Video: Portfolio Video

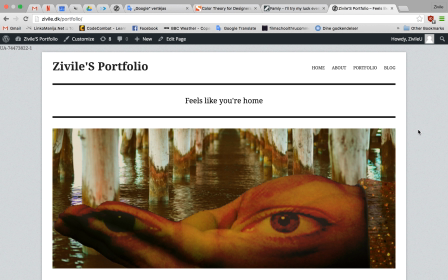[0:00]
Hi, this is Živilė Služinskienė. I will walk you through my portfolio website.
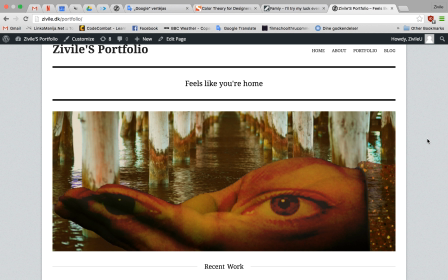[0:07]
I chose a theme for it that was designed for portfolios
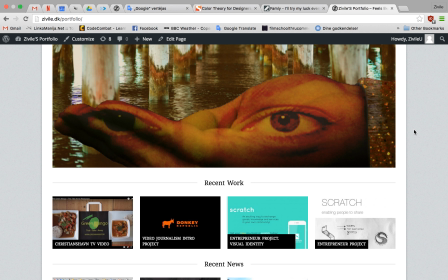[0:12]
with an image slide gallery at the top and recent work and recent news highlights at the bottom.
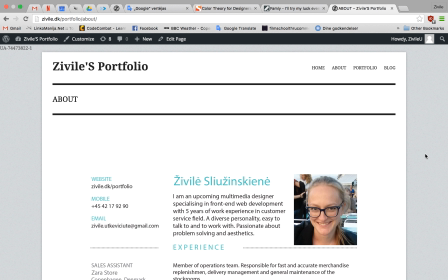[0:22]
In the About page, we can see my one-page CV resume
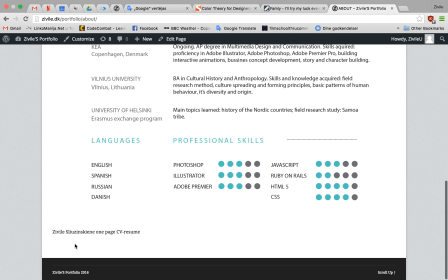[0:29]
with the link to download it at the bottom.
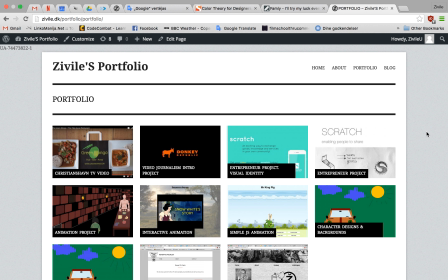[0:35]
In the portfolio page, we can see my assignments completed within the last half a year in KEA, Multimedia Design Study Program,
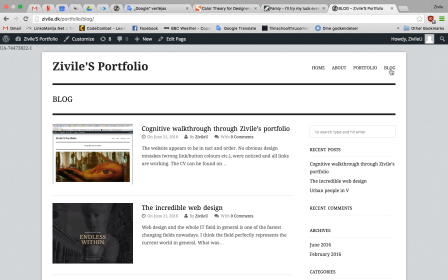[0:48]
and some blog posts in the blog page.
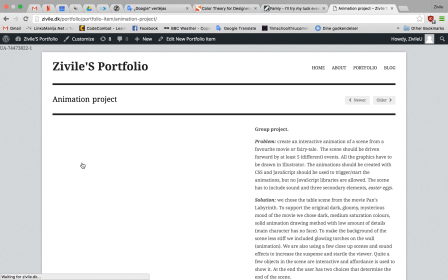[0:55]
I will introduce one of my assignments more thoroughly now.
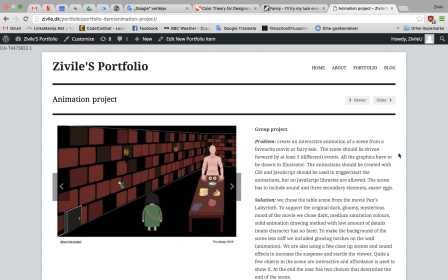[1:00]
It's a group project, an animation project.
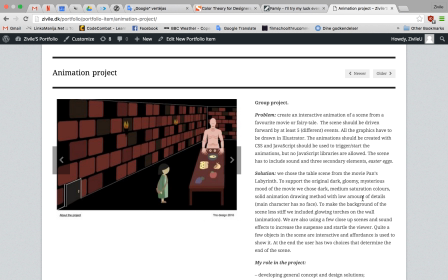[1:04]
The assignment was to create an interactive animation of a scene from a favorite movie or fairy tale. The scene had to be driven by at least 5 different events that are triggered by JavaScript and created on CSS.
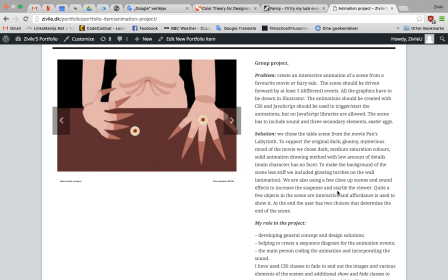[1:23]
The illustrations had to be hand-drawn in Illustrator.
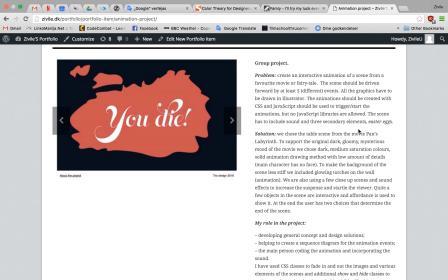[1:28]
And of course the sound had to be used and some secondary elements. And this is our solution.
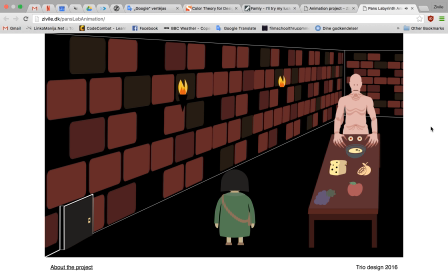[1:36]
We chose a scene from Pan's Labyrinth to keep the gloominess of the initial mood. We chose dark, high saturation colors.
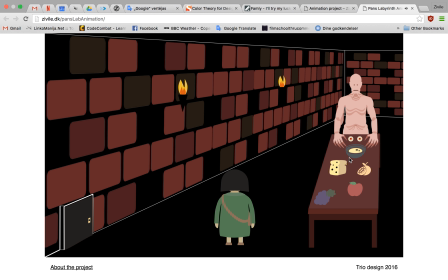[1:50]
We chose flat design for the character design as well as the girl. That's one of our secondary elements flying away. We can see affordance for the elements that are clickable.
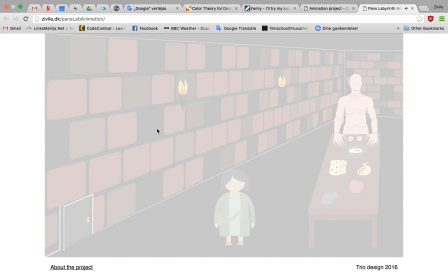[2:08]
We also used sound and movement effects to startle the viewer.
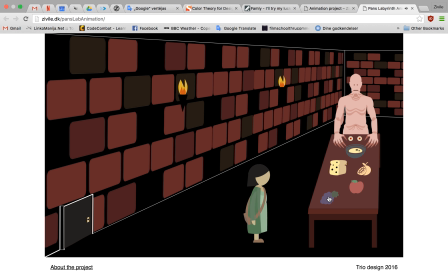[2:16]
This is the point of no return in the story where the character eats a fruit and the monster is awakened.
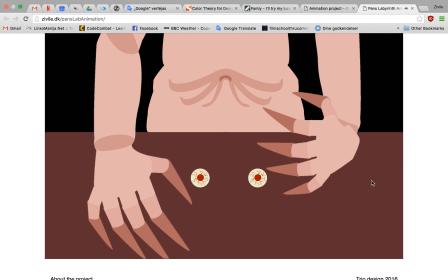[2:25]
Have a sprite animation for the awakening of the monster that is slow.
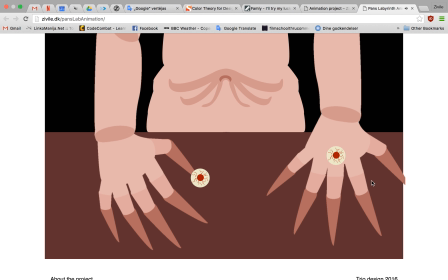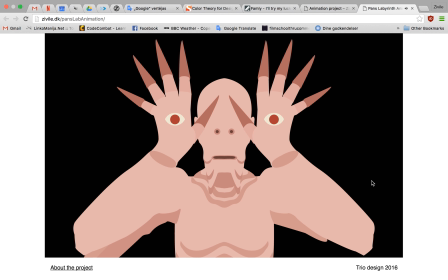[2:36]
And then we have a sudden appearance of the monster again to support the mood and startle the viewer.
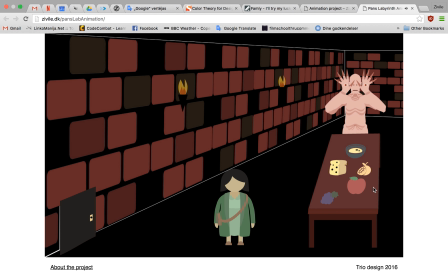[2:45]
We have a user's choice at the end. This is the climax, where the viewer can choose whether to run away or to eat the fruit again.
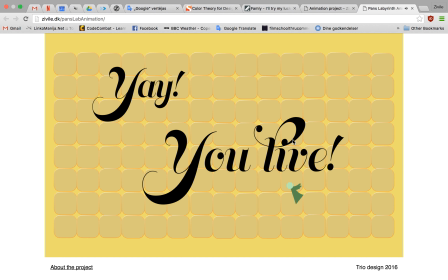[3:01]
Let's choose to run away, so we live.
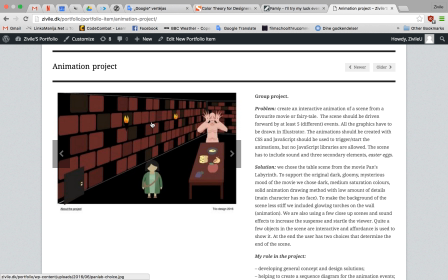[3:08]
I was coding this animation
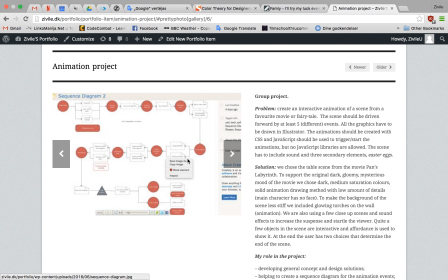[3:12]
and I helped with the sequence diagram as well because it is so closely related
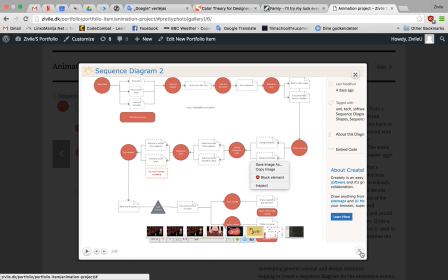[3:19]
to the events management and the programming.
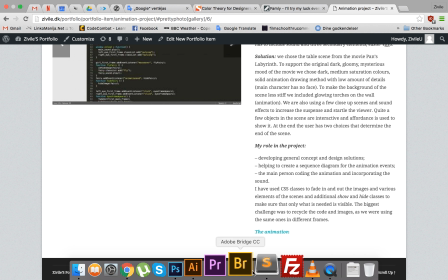[3:27]
Let's see the code.
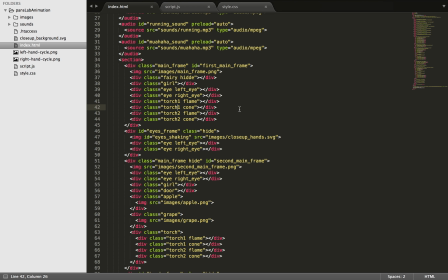[3:32]
I reused a lot of the same images because we kept using the same frames for background.